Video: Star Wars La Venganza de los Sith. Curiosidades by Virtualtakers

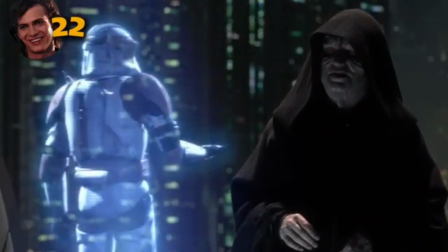Y la Orden 66 también es una referencia a la Orden Ejecutiva 9066 de la Vida Real,
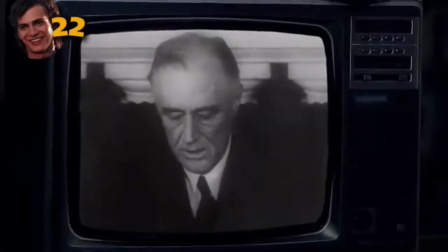ejecutada el 19 de febrero de 1942 por el presidente de los Estados Unidos,
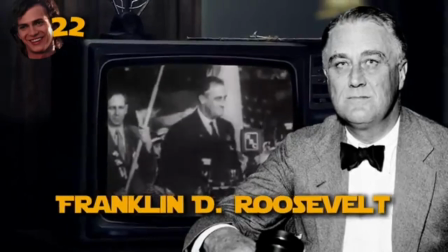Franklin Delano Roosevelt, luego del ataque a Pearl Harbor por parte de las fuerzas japonesas,
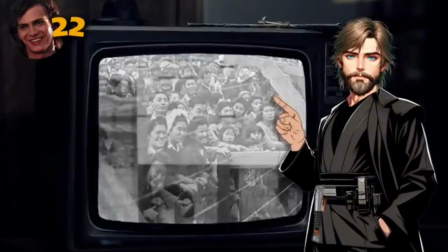esta orden ejecutiva encerró a más de 100.000 migrantes japoneses que vivían en la costa oeste en campamentos de reclusión,
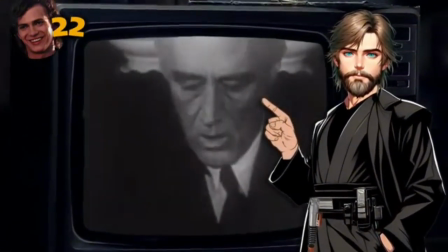por supuesta sospecha de traición a los Estados Unidos.
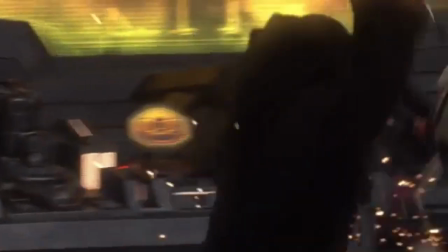La secuencia de asesinatos de los Jedi y de los separatistas, mientras que Palpatine es nombrado emperador,
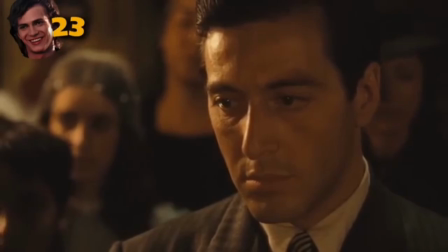está inspirada en la escena del bautizo del padrino, en donde el protagonista ordena el asesinato de los jefes de las familias criminales para obtener todo el poder.
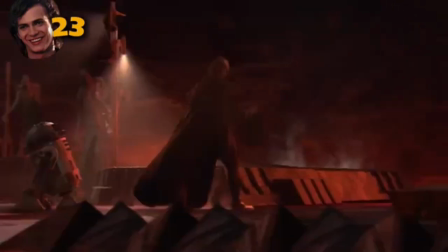Y cuando Anakin llega al planeta Mustafar, le dice al pobre de R2 que se quede con la nave.
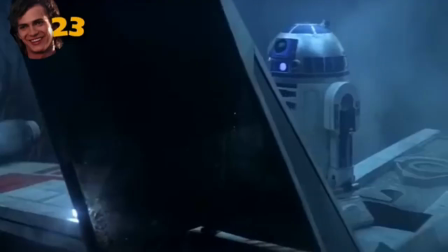Y curiosamente, el droide nunca vuelve a aceptar esa orden de quedarse en la nave durante las películas originales, cada vez que Luke se lo pide.
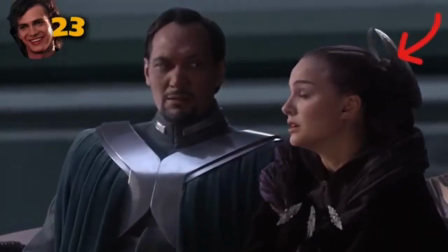Aquí Padme tiene un gancho en la cabeza que se asemeja al símbolo que usará la alianza rebelde.
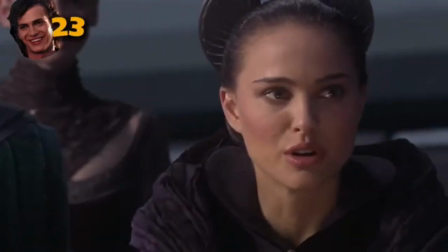Y esto es porque de hecho ella es una de las fundadoras del grupo que luego se convertirá en la alianza rebelde liderada por Mon Mothma.
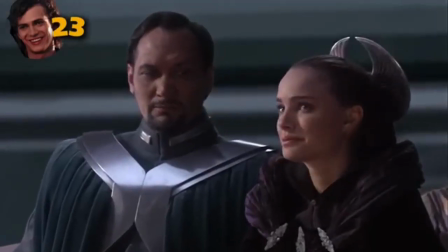Y así muere la libertad, con un fuerte aplauso.
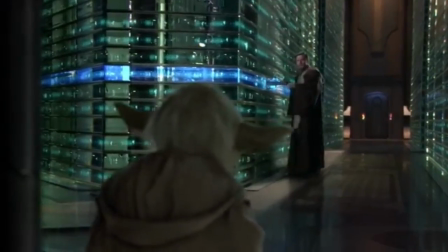Cuando Obi-Wan y Yoda descubren el horror de la traición de Anakin en el Templo Jedi y ven la cinta de seguridad, tenemos un cambio de Nick Gellar, el coordinador principal de lucha con sables de luz y especialista en todas las películas de esta trilogía,
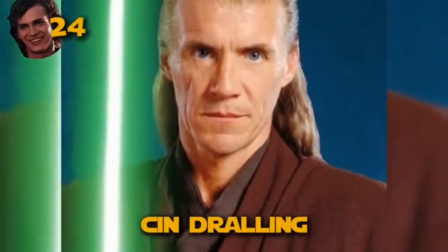que interpreta a a Andralek, el maestro de batalla y jefe de seguridad del templo Jedi,
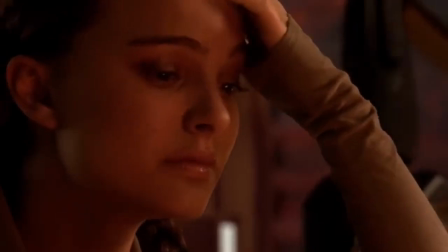y más tarde cuando Padme encuentra a Anakin en el planeta Mustafar.
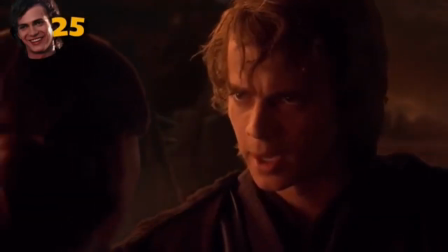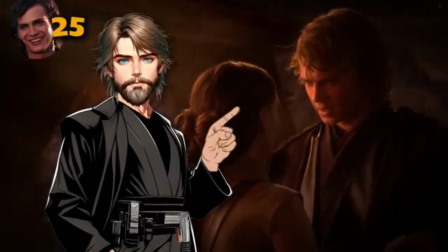Anakin le dice las mismas palabras que le dijo a Luke en el imperio contraataca.
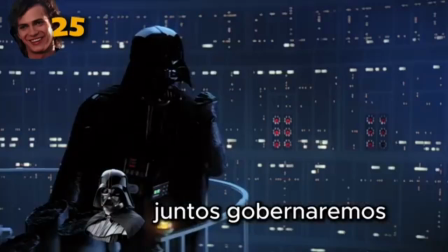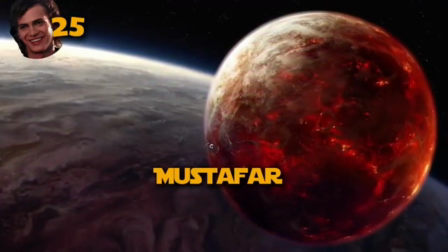El nombre del planeta Mustafar es similar a la palabra árabe Mustafa, que se traduce como el elegido.
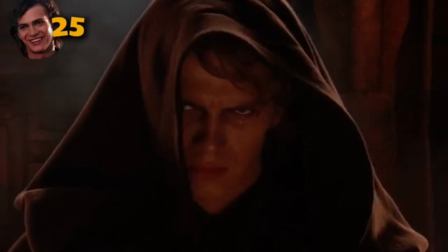Y desde que descubrí su significado me ha parecido un guiño a que este momento es inevitable como parte del camino de Anakin para traer el balance a la fuerza.
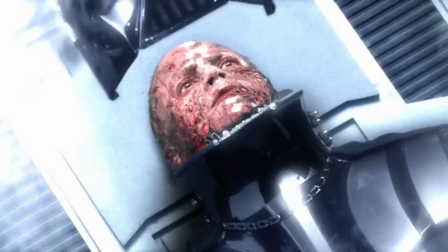Darth Vader no iba a tener ojos de Sith en ningún momento de la película. Pero ese cambio se lo debemos al actor Hedden Christensen,
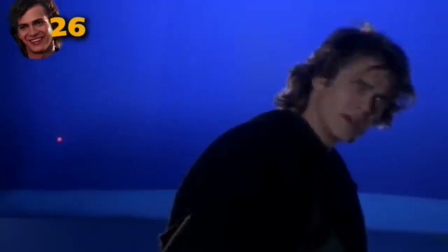quien insistió a George Lucas que en algún momento a Anakin le deberían cambiar los ojos, pero George se oponía a este cambio durante la producción.
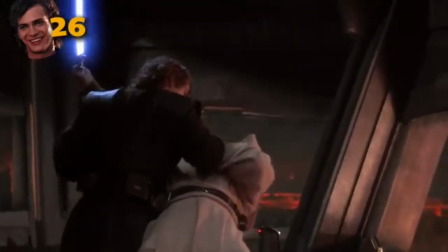Luego, George Lucas aclara en la versión con comentarios que durante todo el duelo Anakin todavía no tiene ojos de Sith porque todavía hay conflicto en él.
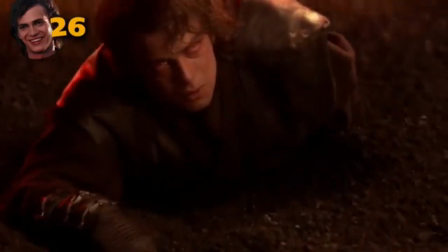Es solo cuando pierde que es completamente consumido por el lado oscuro, y por eso sus ojos cambian de color en ese momento.
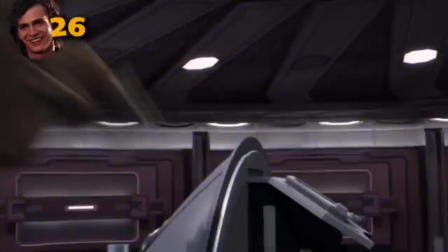Y mientras tanto, en el duelo entre Yoda y Palpatine, vemos a Palpatine destruir la sala del Senado,
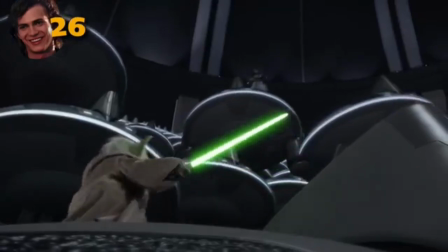lo que representa la caída total de la democracia y de la república. Y algo curioso, es que hay otra versión de este duelo en donde Yoda gana y Palpatine escapa.
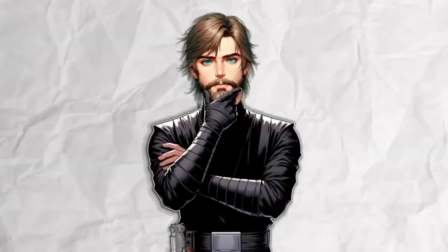Esta peli tiene cuatro duelos increíbles, pero obviamente el duelo entre Obi-Wan y Anakin es el mejor de cualquier película de Star Wars.
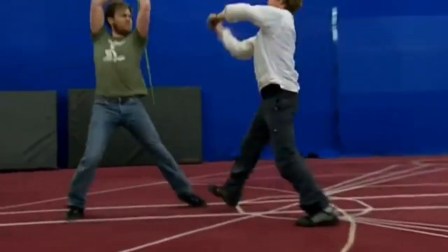Ewan McGregor y Hedden Crestensen entrenaron durante dos meses, sin contar los meses que entrenaron para hacer la película anterior.
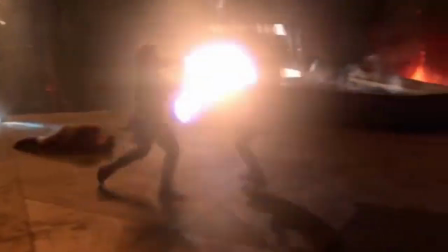Y como resultado de su práctica, la velocidad a la que Kenobi y Anakin se enfrentan en el duelo es la velocidad a la que se filmó, no fue acelerada digitalmente.
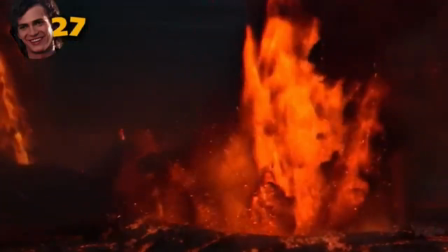Las imágenes de la erupción volcánica de Mustafar son imágenes reales del monte Etna en Italia,
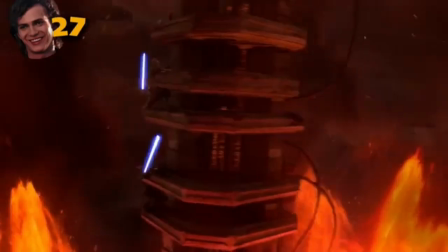que estaba en erupción en el momento de la producción y corrieron a grabar.
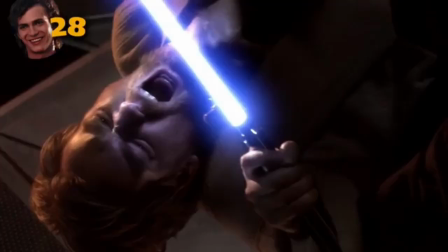Y si pausamos en este momento, vemos que Obi-Wan aparece sosteniendo el sable de luz de Anakin,
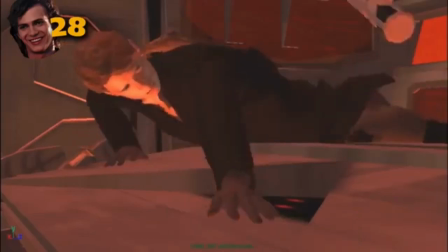y se debe a que hay una escena eliminada en donde Obi-Wan desarma a Anakin, toma su sable con la fuerza y usa a Harkai.
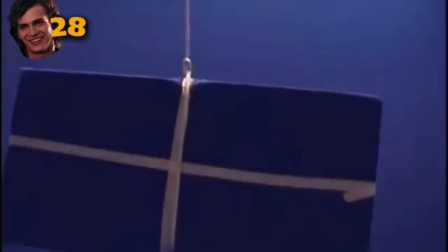Luego Anakin lo distrae y le quita el sable de luz de la mano.
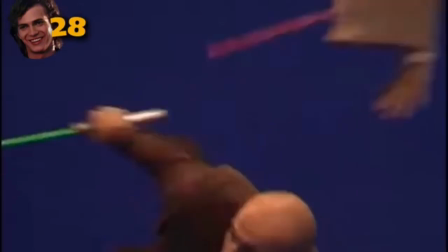A mí me parece una secuencia forzada, si la gente ya se quejó de que era demasiada coreografía, se imaginan lo que hubieran dicho si esto llegaba a la pantalla.
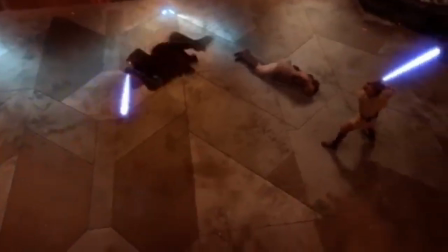Mucha gente se pregunta por qué Obi-Wan siempre está retrocediendo y hay dos respuestas para eso.